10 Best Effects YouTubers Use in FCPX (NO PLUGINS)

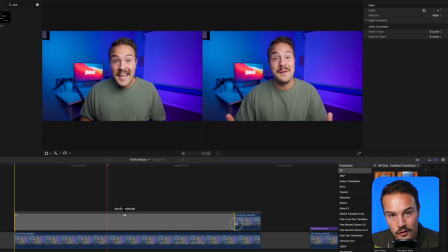[12:26]
You can adjust the duration of the wipe by dragging it left and right to make it longer or shorter. You can also click on this transition.
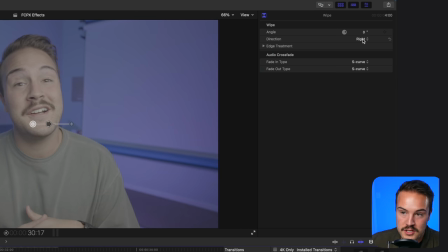[12:33]
And if you go up here, you're gonna see that you have a few different options. So if you wanna go from left to right, you can also do that.
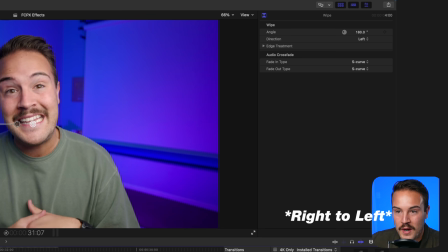[12:39]
So now it is dragging from the left side to the right side. You can also change the edge treatment.
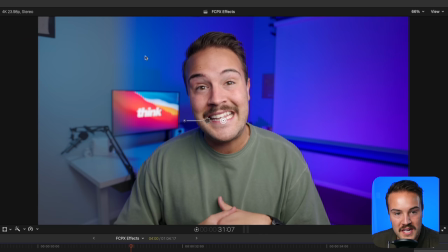[12:45]
I usually like to leave this on feather where it just kind of blends in the two videos,
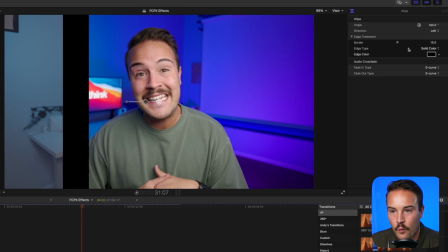[12:50]
but you also could do like a solid color like this and make it white or black and you can make the border color a lot smaller.
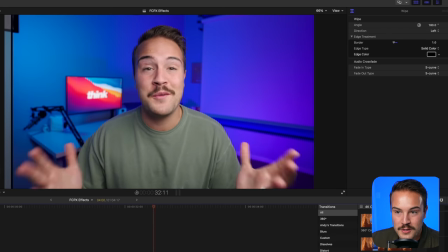[12:58]
And then that way it's kind of showing you the before after using a line of color to distinguish the two.
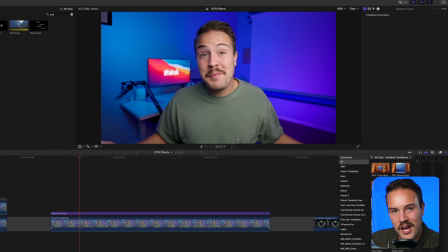[13:04]
Now, I don't know about you, but have you ever accidentally gotten like a shotgun microphone in your shot or a light in your shot? Like you can see up here, I have this light up there. It was not supposed to be in my shot, but it was, but luckily in Final Cut Pro, there is a fix that you can do for this.
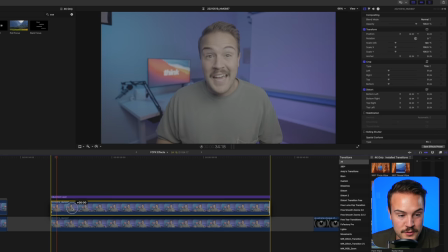[13:18]
What you wanna do is copy and paste the clip that you are going to cover. And so we are going to cover up this light right here.
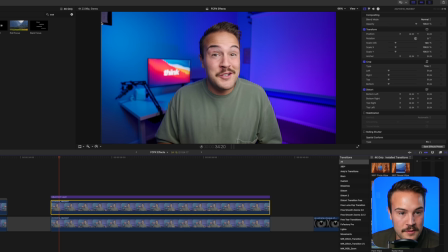[13:25]
So what I'm gonna do here is take this color right around here because it's gonna be about the same color. I'm just gonna drag that over the light and then feather it out so that no one can tell. In our effects, we're gonna be looking for the mask tool and we can just draw a simple mask. I'm gonna drag that on top.
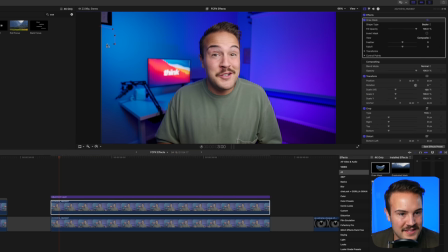[13:42]
Now from here, I just wanna take this color, you know, about the same size of the light and then close that off.
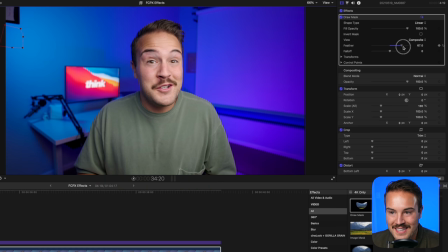[13:49]
So now that we've done that, we are going to take the feather option and put that to 100. And then on our transform, or you can go to this right here, we are going to drag this up above.
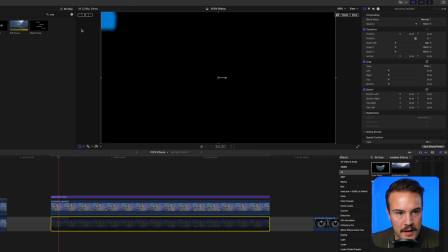[14:00]
Now, if I completely remove the bottom layer, you're gonna see what's happening here. I'm taking this color that I just got with the mask and then I'm actually going to feather this out a bit more so that it's much smoother.
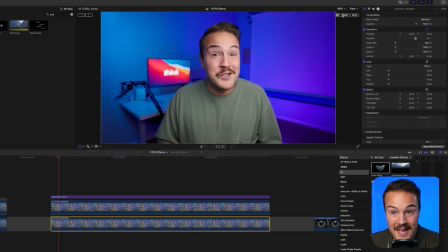[14:11]
And all you have to do is make sure that it's completely covering up that light or the microphone, whatever it is you want to hide in the shot. You can do this simply by adding in a mask and dragging something over top of it. And then by adding in some feathering, you're really gonna smooth out this shot so it looks nice and clean.
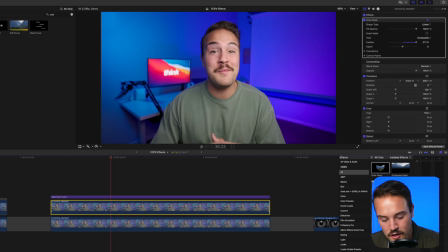[14:28]
And now it looks like there was no light ever there. So I can click this on and off. You can see that's before and this is after.
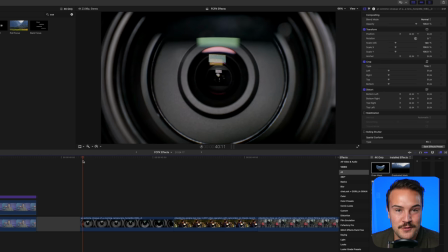[14:34]
Another really cool, easy trick that I use for our Think Media videos is Ken Burns. So you can see here that we have a few different B-roll shots and they're just pretty simple, right?
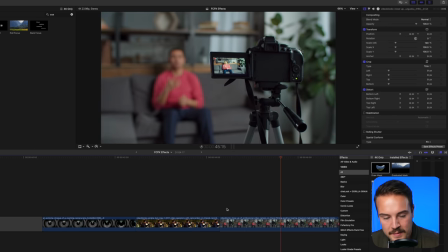[14:44]
They're not too exciting. They're pretty boring. There's not a lot of camera movement happening. So what I'm going to do here is let me trim this one first.
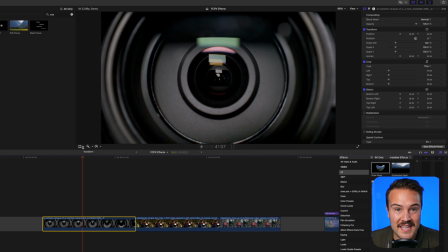[14:51]
But what I'm going to do here is add in some Ken Burns and this is going to emulate a camera movement. So all you got to do is click this arrow right here. We're going to go to crop and down here, you're going to hit Ken Burns. Now here you have a start option and an option.
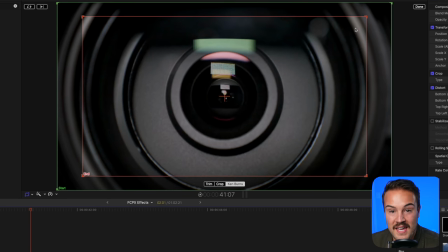[15:04]
So you can see it starts completely wide and then it zooms in, ending a bit closer.
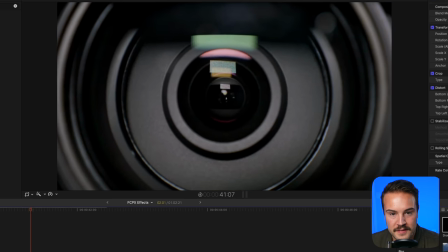[15:10]
I'll show you what this looks like. Now it looks like there is a zoom happening.
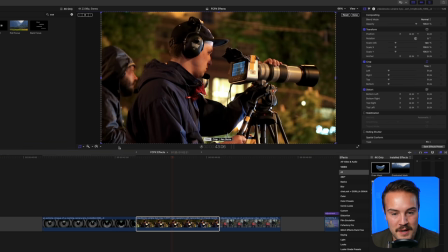[15:15]
And so we're gonna do the same thing with this next shot, but I'm gonna show you a few more things that you can do with this.
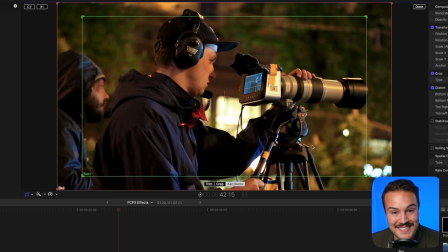[15:20]
So here we can see that now it's doing a zoom out where it's starting in tight and then it is coming and zooming out, showing us the entire shot. But if you wanna switch that around so that it's also zooming in, all you have to do is hit these little arrows right here and that is going to swap these for you.
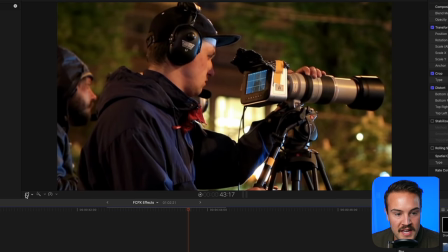[15:35]
So it's also going to do another zoom in for you. And if we actually want to just switch that back, it's as simple as moving that.
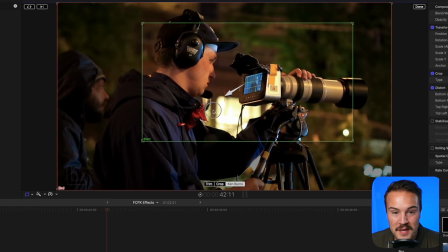[15:42]
Now, if you want to make it really drastic and zoom in a bunch, you can move these around as much as you want. I don't like to make it super obvious.
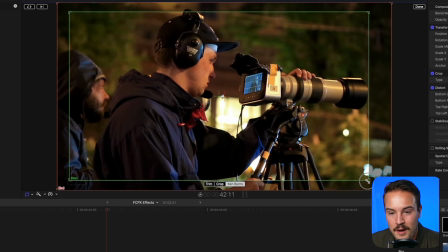[15:51]
I like to do kind of a subtle zoom in or zoom out effect, but whatever floats your boat, you can definitely do and mess around with these as well.
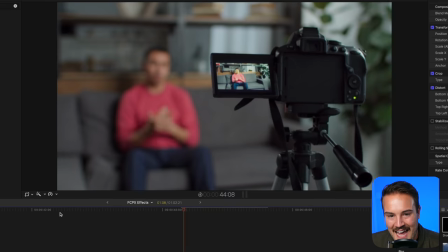[15:59]
After adding in those Ken Burns, you can see that this movement to the shot really just adds a lot to these B-roll clips and gives it a bit more spice.
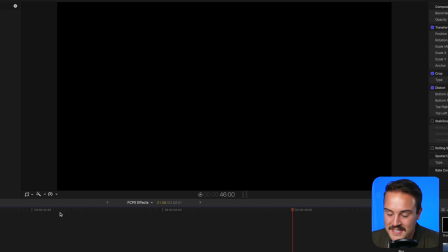[16:06]
And I definitely think it's something worth messing with because it can really take your shot to the next level. Just adding that little bit of camera movement really can make a big difference.
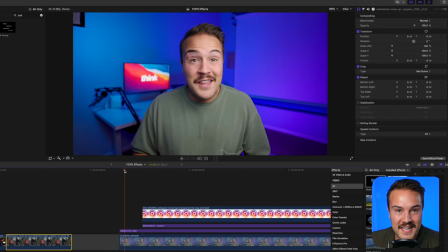[16:14]
For this next effect, we use this all the time at Think Media. This is when our text swooshes in and swooshes out and we add in the sound effects. I'm going to show you how we do that. So right here, you see that I have my name, I have my Instagram handle.
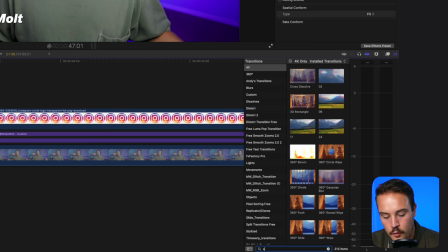[16:27]
All you got to do is go to your transitions and look for slide. This is is the transition that I use.